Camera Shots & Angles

Yo, Darius here, and today we're getting into basic camera angles and shots for filmmaking. There's already different versions of this kind of thing floating around, but I thought it would be kind of fun to do my version of it. Well, I do believe it about that time to get into it. Class is in session, fools! It's going down for it. Types of shots. There are quite a number of different shots that we can use to various dramatic effects, but it really helps to know what they are and how to use them.
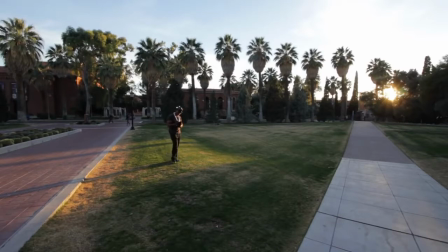Extreme wide shot. In extreme wides, the actors appear small in the landscape or the environment.
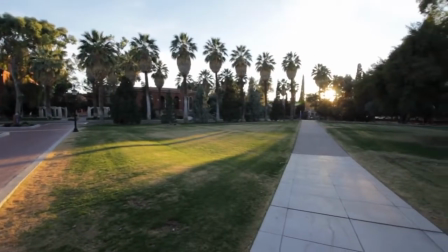These are generally used as establishing shots. Extreme wides don't always have to feature an actor, they can just establish a location as well.
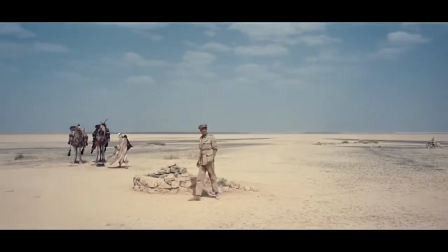Lawrence of Arabia is a great example of a film that uses an enormous number of extreme wide shots to give you the feeling of scale.
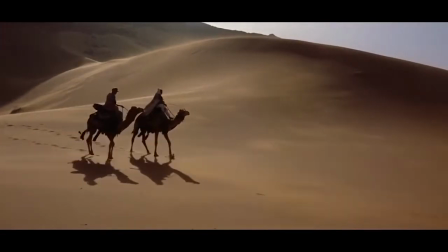The lead is literally dwarfed by his surroundings, making him seem weak and insignificant at times.
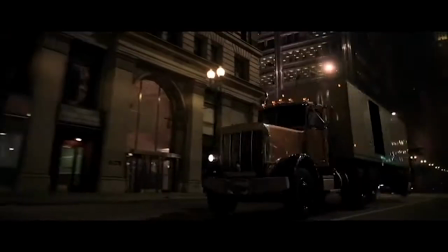These types of shots are great for certain effects and stunts as well, like the truck flip in The Dark Knight.
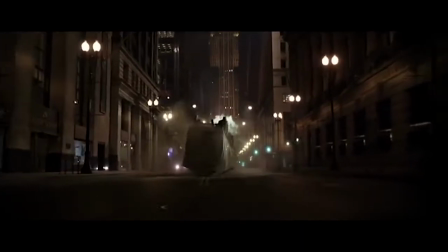They used an extreme wide shot for clarity of view. Wide shot, aka full shot.
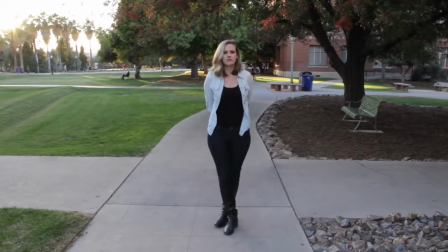Wide shots establish the relationship between the subject and the background. We can see the actor from head to toe, and we also get a sense of the geography around them. We can use shots like this for a number of reasons, one of which is to communicate a sense of loneliness or isolation. Medium full shot. Halfway between a full shot and a medium shot is a medium full shot. The frame here usually cuts off somewhere between the knees and the waist.
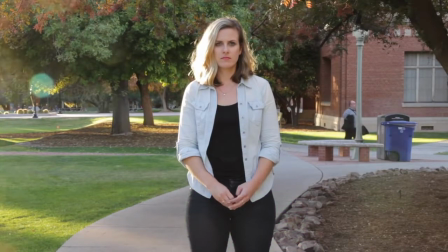We're still wide enough to establish the scene, but we're able to see a little more of the face as well. This shot is also known as the cowboy shot because we would be able to see the face and the holster in the same shot. Medium shot slash mid shot. Congratulations, we are now right smack in the middle of the range of possible shots.
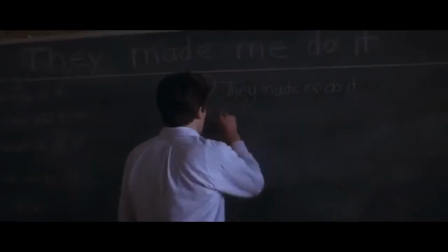You frame your actor just above the waist for a medium shot. This framing allows space for the actor to interact with other objects or the environment.
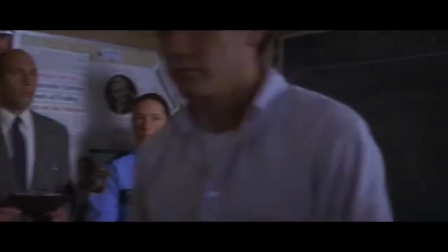If your actor is performing some sort of task or business in the scene where we need to see both his face and his hands, medium shots are perfect for this.
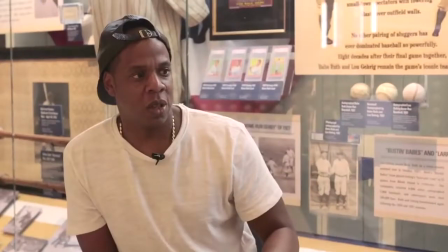In documentaries or interviews, we see a lot of these because we're close enough to the subject to connect on an emotional level,
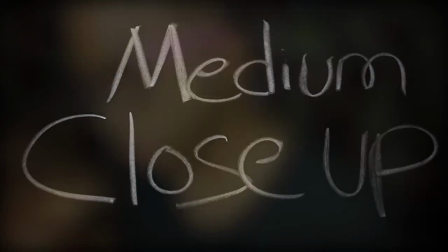yet far enough to take in some of their surroundings. Medium close-up. Halfway between a medium and a close-up is a medium close-up.
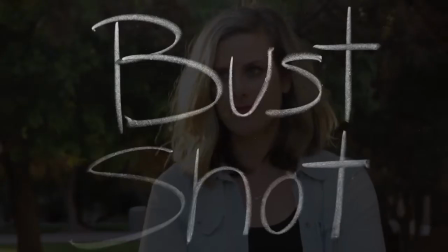The shot is about chest up, sometimes called a bust shot. The emphasis is still on the actor's face.
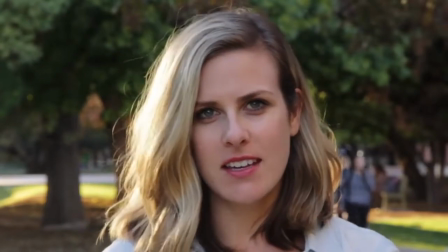Close-ups. Close-ups are pretty much head and shoulders. This framing places full attention on the face because we're now close enough to see every detail of it.
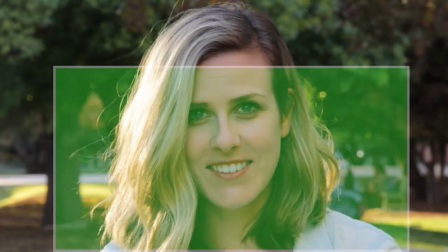Sometimes you'll see people frame up close-ups cutting the actor off at the forehead. Everyone has their own framing preferences. With close-ups, the actor's face dominates the shot because it takes up most of the field of view, but in layman's terms, we're kind of forced to look at their face because it's so huge. Extreme close-up. We're getting right into the nitty-gritty. Extreme detail.
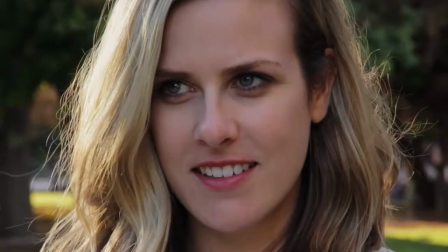We either completely fill the frame with your actor's face cutting off at the forehead, or we're highlighting particular facial features.
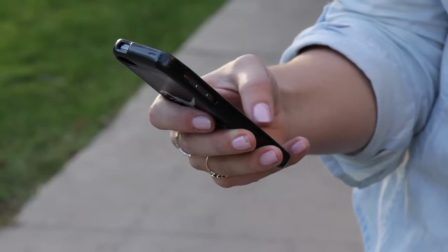Cut in slash insert. Insert shots don't focus on people, we use them to emphasize a relevant object in the scene.
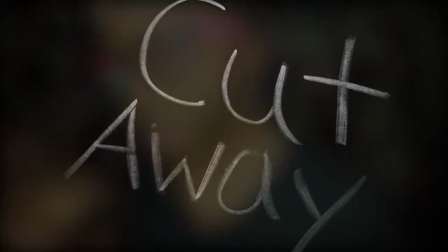You can think of it as we're punching right in on a certain detail. Cutaway. A cutaway is when you're cutting to anything else that isn't in the main scene.
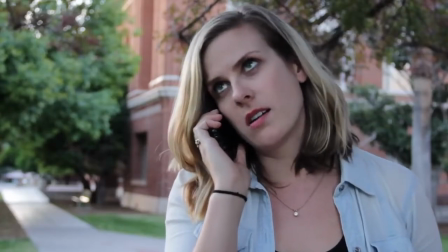An easiest example will probably be like a phone call, where you're cutting away from one character in one location to another character in another location. POV slash point of view. A POV shot or a point of view shot is exactly that. We are seeing a shot from someone's point of view.
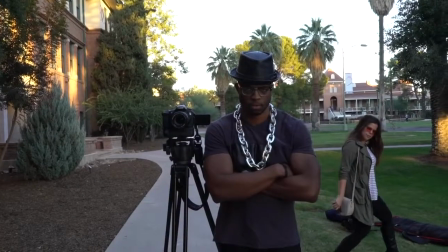It's like we're seeing through their eyes. Another name for this shot is the subjective camera.
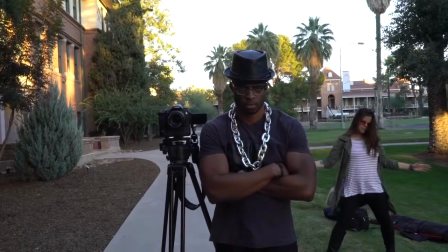This shot is great for literally seating us in a character's subjective experience.
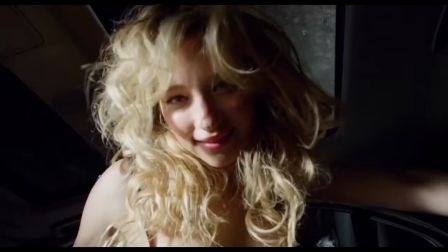The film Hardcore Henry is an example of a story told using only POV shots. OTS, over the shoulder. So an over the shoulder is when you place the camera behind the actor and we see both
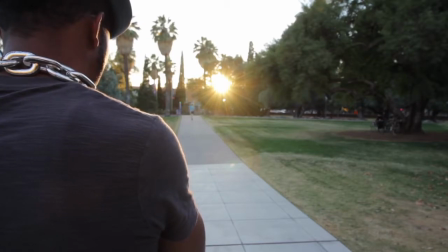the back of the actor and what he or she is looking at in the field of view. Double it up. We were talking about one person, but we can frame up different versions of the same shots with more than one person.
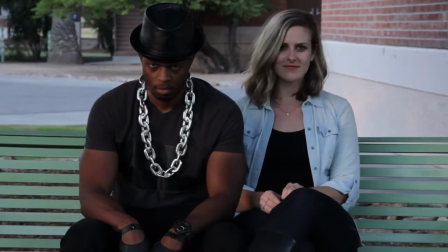Two shot. With a two shot, we frame two actors up at the same time.
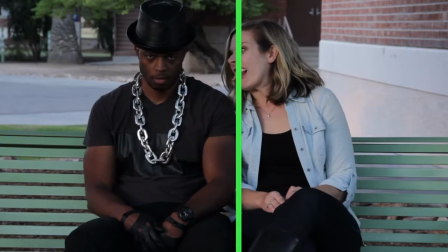Usually, you'll find the symmetry when framing up both actors so that they share the same amount of screen space, but not always.
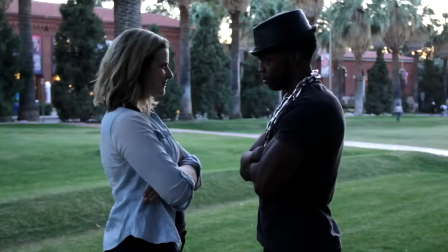Two shots can also be full body two shots, medium two shots, close up two shots. You can frame up a conversation between two actors using an over the shoulder shot.
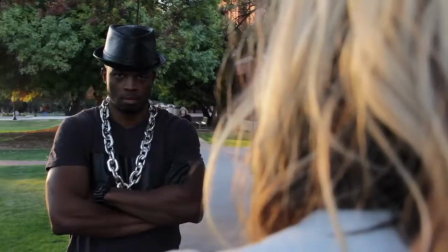We've got the close up over the shoulder, medium over the shoulder, and full body over the shoulder. You can do variations of these shots with 3 actors, 4 actors, 5 actors, 10 actors, really like just however many actors you can stuff in a frame.
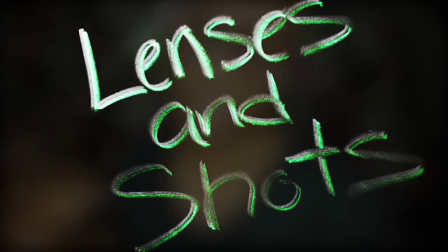Lenses and shots. You can achieve any one of these shots with various lenses, but the lens that you choose will have a dramatic effect on both the look and the feel of the shot.
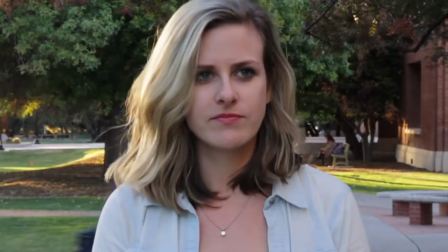Let's take a few different versions of a close-up. If you use a standard 50mm lens, you get something like this.
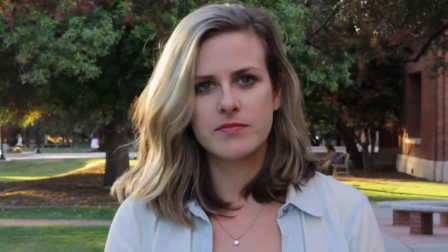But if you're filming a comedy, then you might want to move even closer and use a wide angle lens.
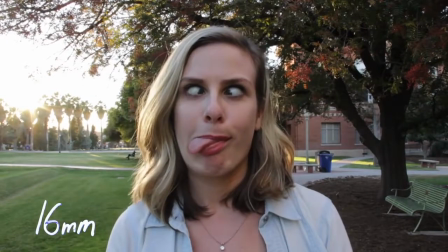Facial features get a bit more exaggerated, giving it a comedic effect.
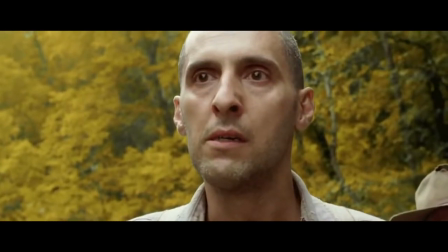A great example of wide angle close-ups would be Oh Brother Where Art Thou by the Coen brothers.
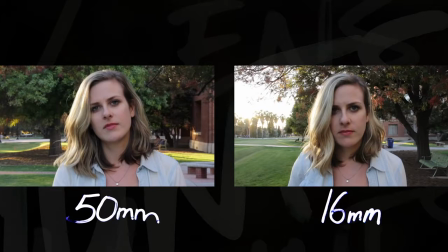Both of these shots are close-ups, but they feel dramatically different from one another. What's really changing in between these two shots is perspective. The closer you get to your actor or your subject, the more dramatic the perspective becomes. That cartoonish effect is not there because you're on a wide angle lens. That cartoonish effect is there because you're really, really close to your actor. And the only way to get that close to your actor's face with a camera lens and still see their entire face is to use a wide angle lens because it has the really wide field of view. If you're still confused about the whole perspective thing, here's an example. Here's a close-up on a 50mm lens.
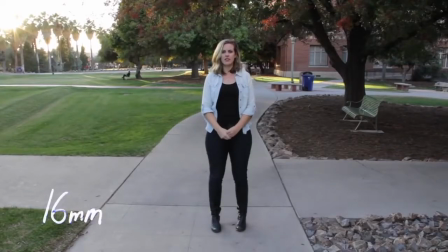If we don't move the camera and take another shot on a 16mm lens, it looks something like this.
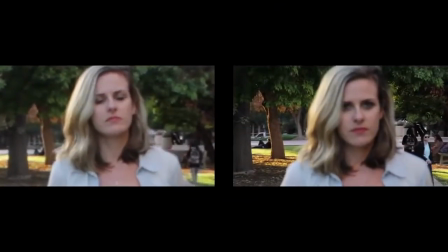If I digitally zoom in on the 16mm shot,
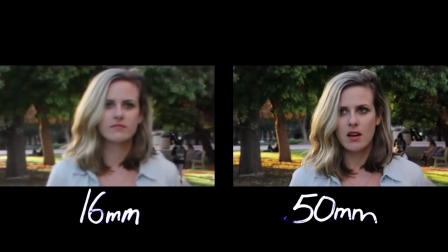I can achieve the same close-up I had with the 50mm lens, minus some resolution of course. But the perspective is still the same because we are at the same distance from the subject in both shots.
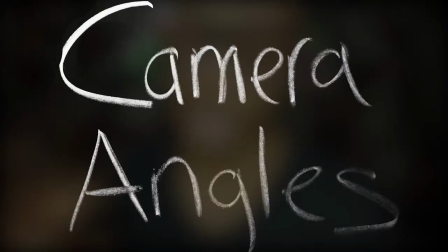Camera angles. One of the strongest tools we have as filmmakers is we get to decide where we want to position our camera in relation to our actors or our subjects.
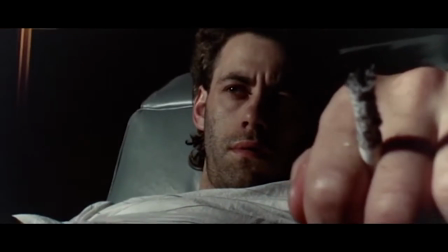There is a lot of power in that. The camera angles you choose when shooting a scene can dramatically alter the emotional impact of the scene.
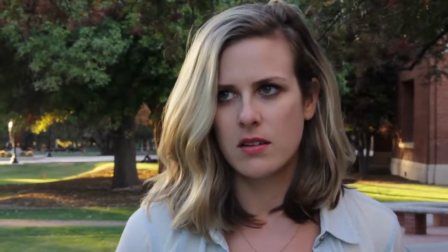Eye level. When the camera is eye level with an actor, it's placed at the same height as the subject.
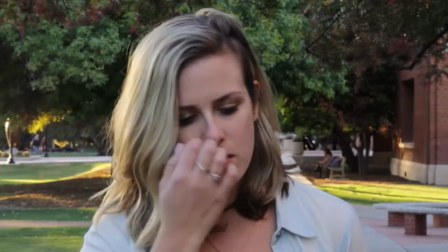We're looking at the actor eye to eye. Eye level shots are incredibly common because the camera becomes a neutral observer in terms of impact and emotion. They have no dramatic power. This is why we see news broadcasts at eye level.
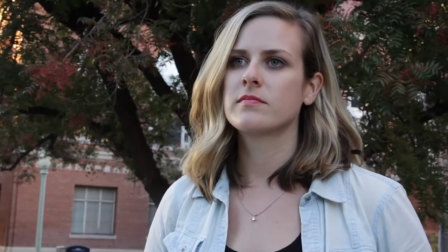Low angle. When we place the camera anywhere below the actor's eye line, we get a low angle shot. Low angles make characters appear more dominant. It gives the subject a sense of strength and power.
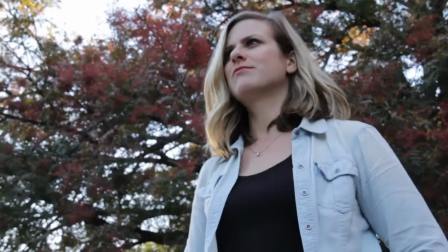Extreme low angle. Extreme low angle is lower than the low.
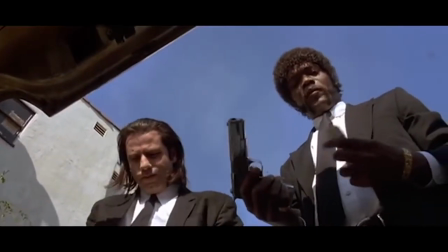When we're that low on anybody, you're pretty much making them look like a certified boss. I'm bossy. High angle. With a high angle shot, the camera is above the actor looking down.
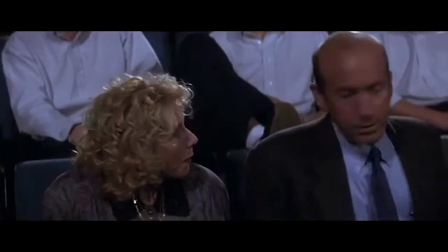Shooting down on people gives the impression that they're submissive, weak, or frightened.
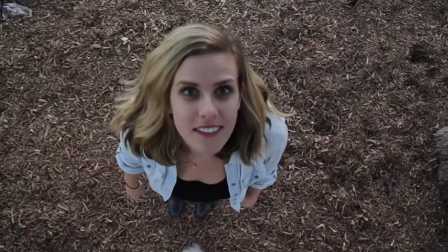Overhead. Overhead shots are great for getting a more objective view of the action, the characters, or a scene. Because the shot is kind of really very uncommon, there's a certain amount of like psychological distancing that happens when you take a shot of something from overhead.
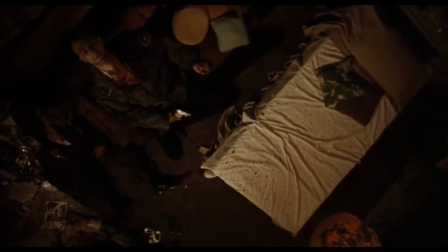How many people experience a view like that in their lifetime? Unless you're like on the top of a building looking down on people or something, and even then it's not the same thing.
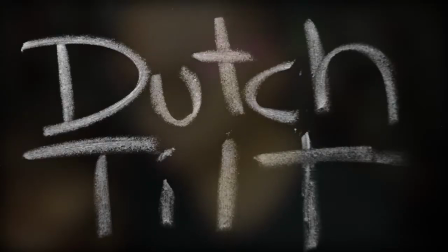It's almost a very abstract shot if you think about it. Dutch tilt. This is definitely one of the more dramatic compositions.
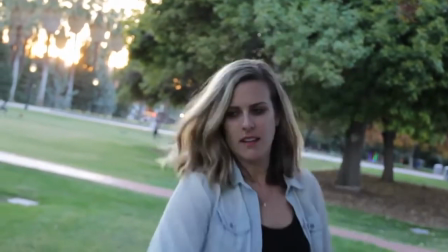A Dutch tilt, aka the canted angle, is when you lean the camera sideways.
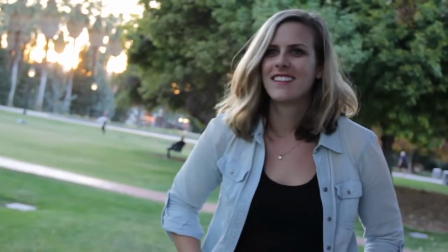The image slopes a bit.
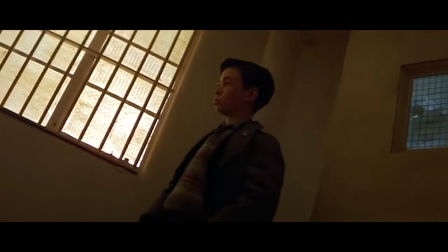Dutch angles are primarily used to disorient the viewer or imply some sort of altered state of mind for a character.
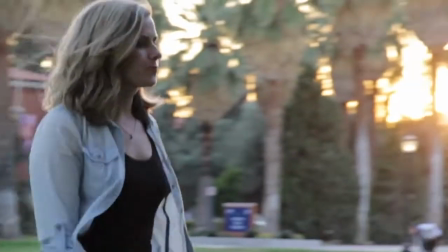Moving the camera. When we move the camera left or right from the same spot, this is a pan.
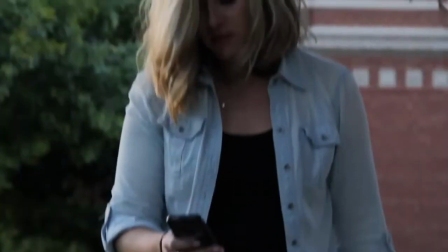When we tilt the camera up or down from the same spot, this is a tilt.
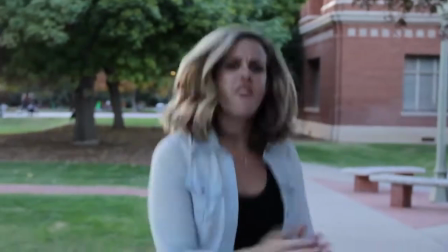A handheld shot is when we actually hold the camera by hand or using some sort of shoulder rig.
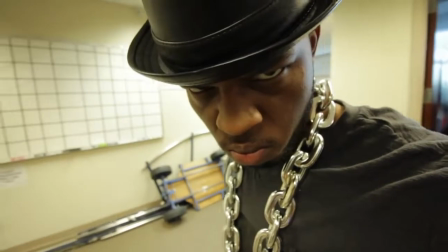A Steadicam shot is much smoother than a handheld shot because it's taken using a Steadicam.